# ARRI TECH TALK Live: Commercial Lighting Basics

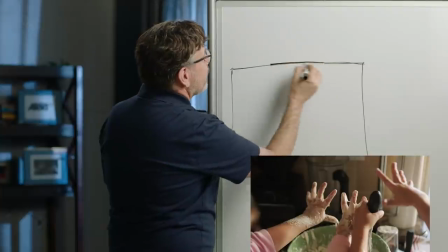There was enough light coming through the window and from actually,
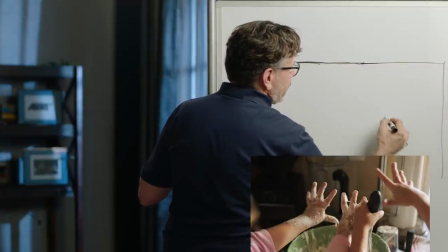this is where Mom was at the kitchen table. We just came over here.
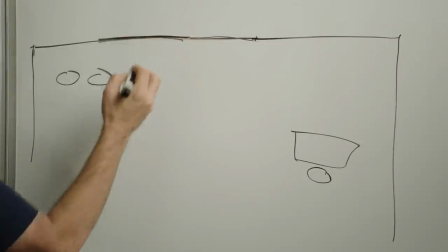Here's the two kids. Here's a window. Camera's here for a couple of shots.
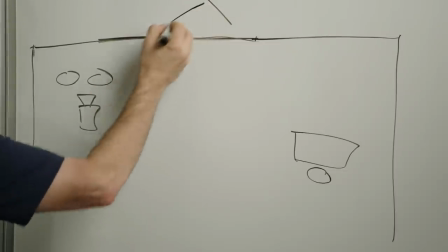Just took a silver card, literally just a silver card. Raked it across the kids.
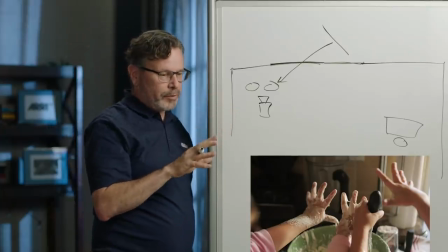Now, this is a situation where backlight works. I mean, backlight works in a lot of situations, especially when you're shooting hands and products and small things.
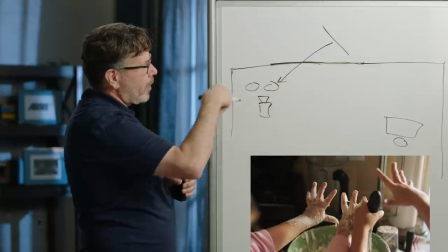If you can motivate it, just having this silver card coming through the window and just popping them out and using the ambience in the room as fill, it was just a very fast, quick
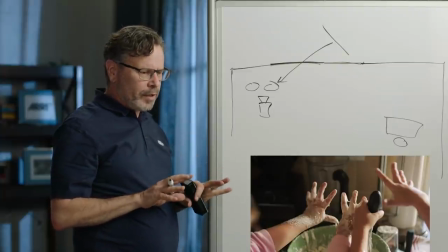setup. And it's, you really want to prioritize your shots.
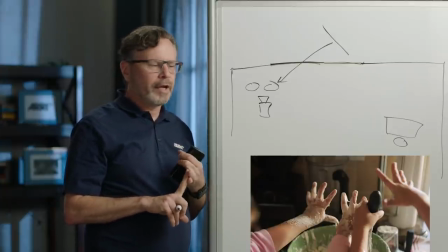For example, all the stuff with Mom, that was really important, so we spent a little bit of time on that. But this is just a quick shot, a couple quick shots.
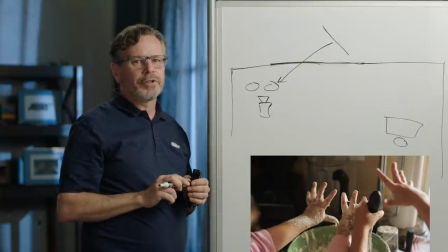The faster you can do this, the better.
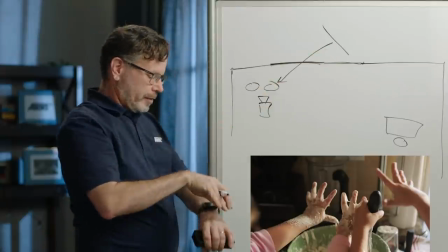So by using ambient fill, adding one light to just, you know, kick up their hands and, you know, bring out some definition, done, move on.
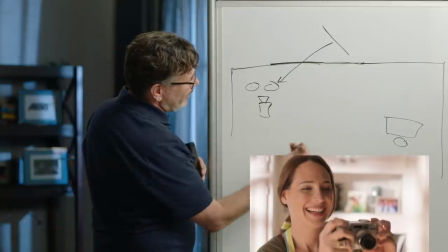All right, speaking of moving on, let's go to the next one. All right, so now Mom was right here taking this picture.
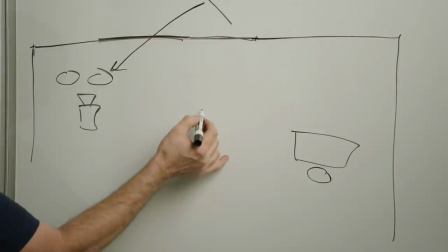So what we did was the medium chimera is now here.
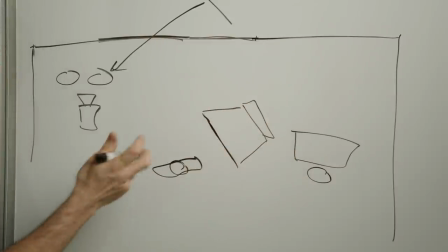It was over here lighting Mom. We just spun it around on her. Now I needed a way to wrap the light around in front of her.
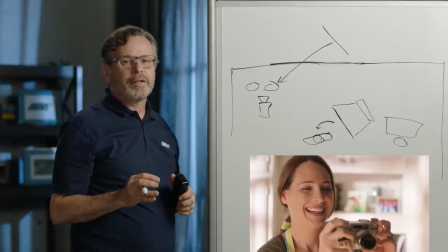I don't always do that from the same height as the key that's lighting her.
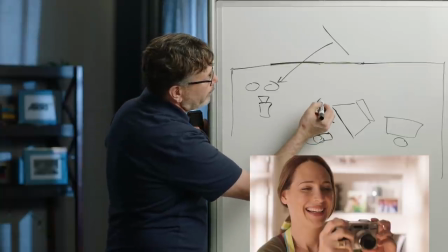What I actually did was took another light and then bounced it
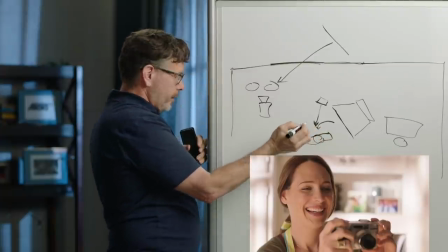into something down here. Let's see, I don't remember if that was warm or not. I think it was warm.
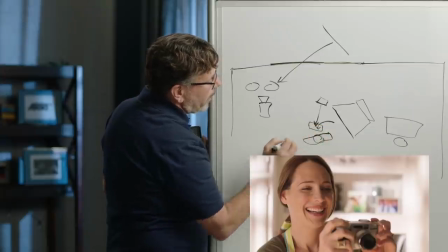One trick I used to do a lot was I would put an apple box underneath someone and I would smack a light into it.
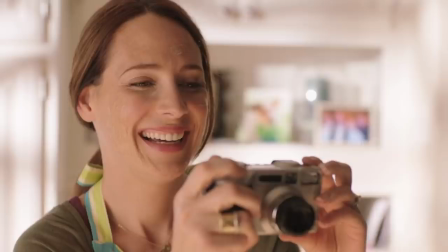And that gives you the sense that sunlight is hitting a hardwood floor and bouncing up on a person. I didn't want to actually do that to hardwood floors because sometimes you can damage someone's floor if you aim a really hot light into it.
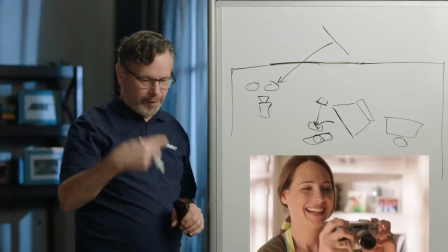So I'd usually put apple boxes down there and then we'd smack something into it. And it's just a nice way to wrap light around.
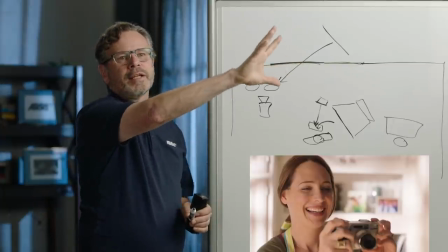Like if this is the key light and I wanted to wrap it around with something from below,
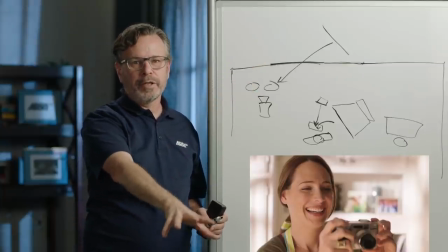I might put an apple box just below me and smack something into it,
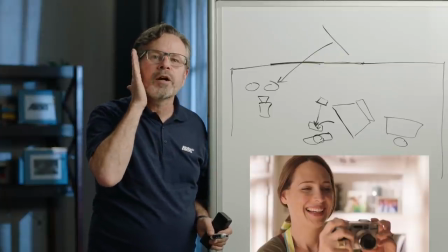and then you'd feel this warm uplight and it would just kind of taper off on the shadow side of the face.
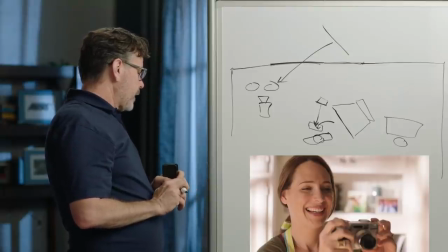Let's go on to, oh, and then I should talk very quickly about the background. Pretty sure we just took the M18, still coming through this window,
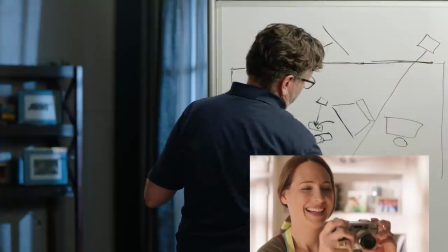and just tried to light the background, which is back here, and just tried to add some texture.
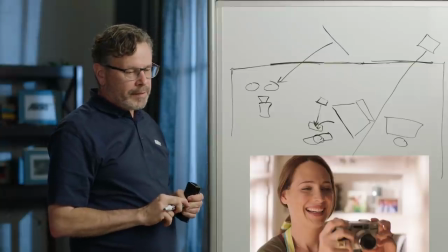And this is another situation where because we were shooting a quick shot of Mom,
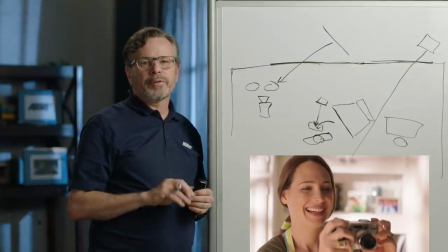to make it more convincing, I didn't mind blowing out the background and making it a little bit too hot. This is one of those other instances where I looked at using the light at the same level that I had in the previous shot, and it didn't work.
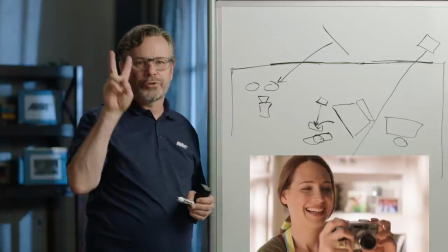It didn't feel real. So we spotted it in, cranked it up, made it a little too hot, and it sold better as sunlight in this situation.
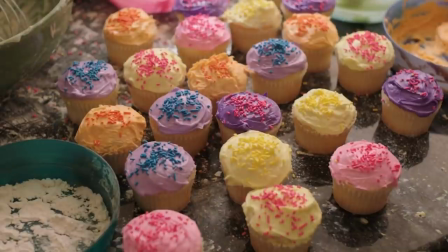Okay, let's go on to the next shot. All right, so this is fun. I always liked lighting food. I didn't want to do it full time, but whenever a shot came up with food, I always had a good time.
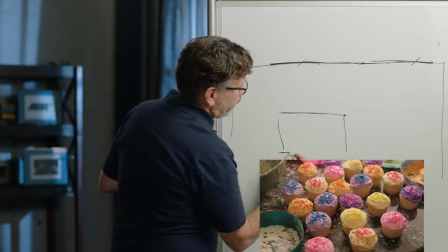Because food can be really interesting. So cupcakes,
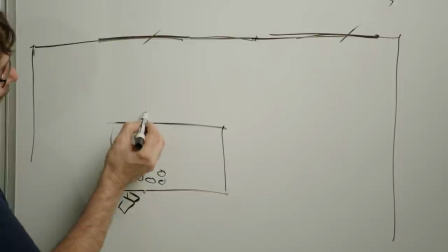camera, handheld. And then this is just, there's just a big, well, it's probably like a 4x4 frame.
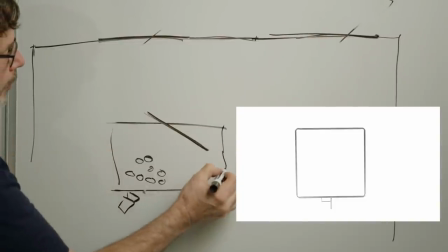So this is probably a little bit too big. It's probably just like that. 4x4 frame with sky panel going through it.
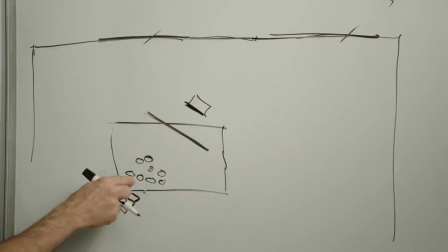And what's nice about this is, so the table itself, or the, you know, what the cupcakes are sitting on, it's got a shiny surface.